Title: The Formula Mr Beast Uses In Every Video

MrBeast has a secret formula that hacks the YouTube algorithm. Only 0.07% of YouTube videos hit 1 million views,
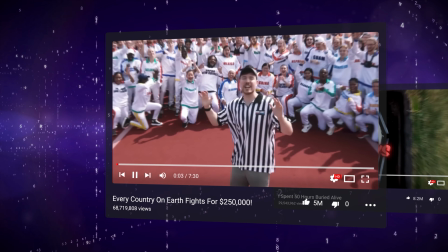but his strategy has made every upload in the last 3 years exceed 100 million.
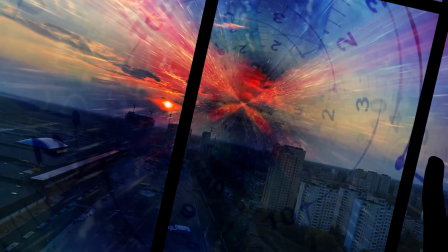Over the past few months, I've spent well over 20 hours analyzing every video and have discovered his secret 6-step formula. And the crazy thing is it's actually super simple and can work on any channel, including yours.
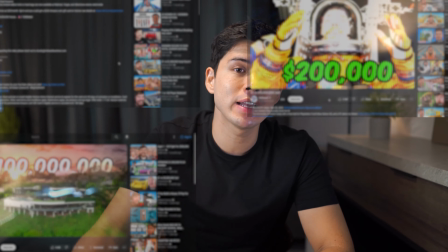But these algorithm hacks are so subtle that many creators miss them and continue to post underperforming videos.
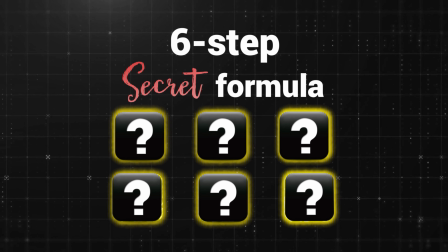So today we'll escape from that frustration as we uncover all 6 steps on how you can implement each and why missing any will be the difference between your next viral video or another failed attempt.
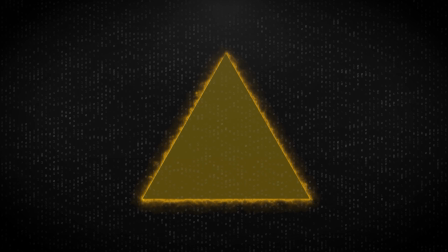First up, we have the golden trio. So watch this clip closely.
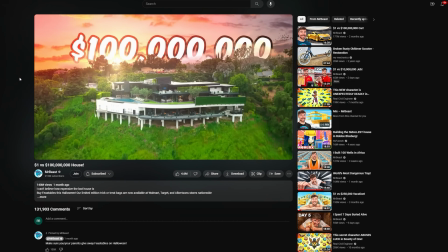This is a $100 million mega mansion.
Now, did you see it? I told you that it's easy to miss, right? Well, let's watch it again. Now pause.
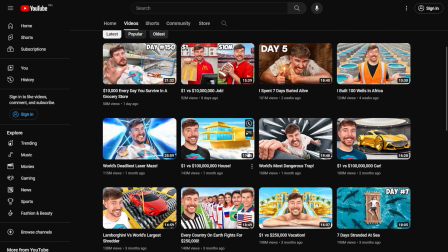While we're scrolling YouTube, what's the first thing that MrBeast makes us notice? It's the thumbnails and the title.
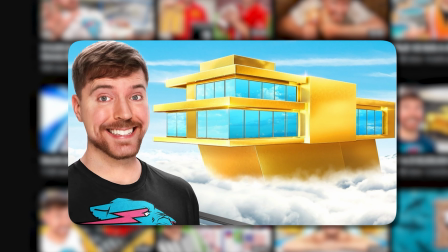But what's interesting is that he's designed these in a very specific way that always gets you to click. After coming up with a video idea, MrBeast intentionally chooses thumbnails and titles that work together. First, give a crazy statement or promise, but second, also remain vague to not reveal too much. So this forces you to click as you now have unanswered questions and want to know more.
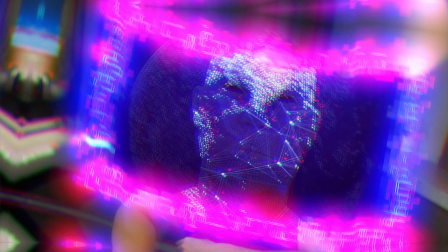So there's a name for this technique, it's called the curiosity gap, but this isn't enough.
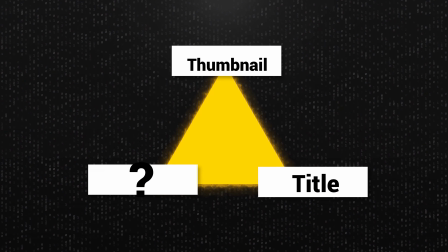The golden trio is missing one more piece.
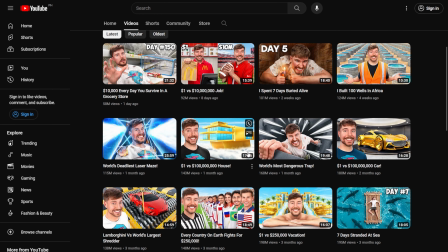So let's watch the clip again and see if you can spot it. Okay, so we've got the title, we've got the thumbnail, and pause. So did you notice that? This is very subtle. It's important that immediately after the viewer clicks on the video,
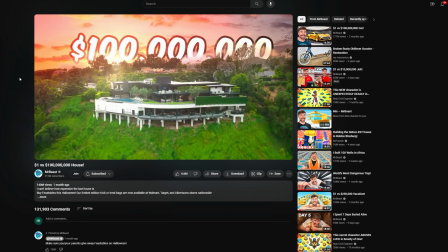the first 5 seconds plunge right into action and match your title and thumbnail.
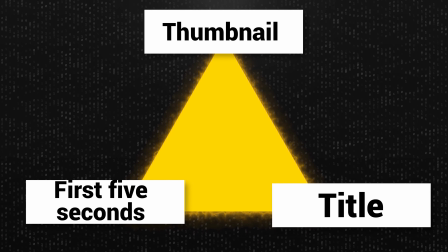And this confirms to the viewer that they click on the right video and the expectations will be met. So there you have it, step 1 of MrBeast's 6-step formula, the golden trio made by matching the title, thumbnail, and first 5 seconds. So this is literally a cheat code that MrBeast spams to capture the attention of millions and keep them hooked. But many creators skip these and continue to post videos with low watch time and click-through rates, so make sure you're not one of them and make sure you follow this next step to guarantee growth in your watch time. Now think about the last time a video gripped to you from the start. For me, it was during probably about my 10th or 11th MrBeast video analysis. A few seconds in, I paused, looked up and realized how difficult it is to actually stop watching.
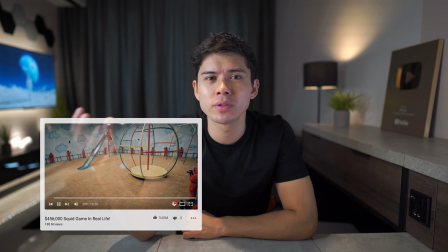And with these videos, as soon as you click, you're in a kind of a wild story, quickly cheering for the characters and eager to see what happens next.
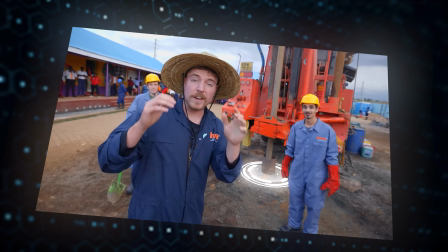But why is this? And how does MrBeast engage us within seconds?
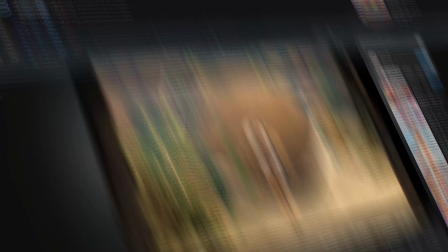So let's take a look.
I built 2 massive cubes because I flew all of them. And for every trap this contestant survived, ginormous private island, and I'm giving it to one. I'm going to win $500,000.
Here I've broken down the structure of the last 10 uploads. Can you see a pattern? There are actually 2 things to highlight.
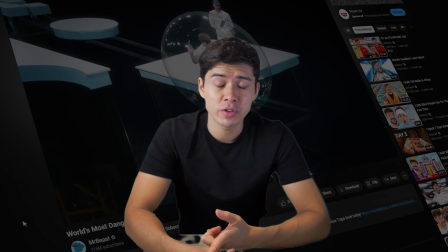First, his introductions are very crammed with information, but incredibly short at the same time, often below 15 seconds.
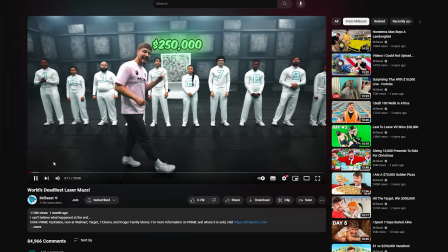And now let's take a look at what he says. And whichever one of these 10 contestants survives the longest wins 250 grand.
MrBeast lets us rapidly understand what's going on, but he ends the hook with a special statement.
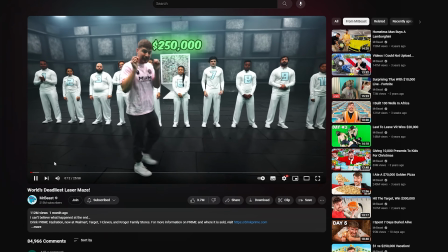Let's watch it again.
And whichever one of these 10 contestants survives the longest wins 250 grand.
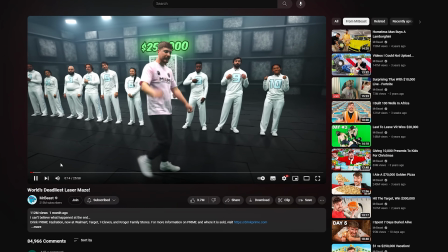Do you hear that, right? So he states, whoever survives the longest gets $250,000. And this statement is genius. By saying this, MrBeast creates intrigue. So who wins the $250,000? Who survives the longest? How hard is it going to be? And after only 15 seconds, we're now filled with questions and have this kind of metaphorical carrot has been dangled above us.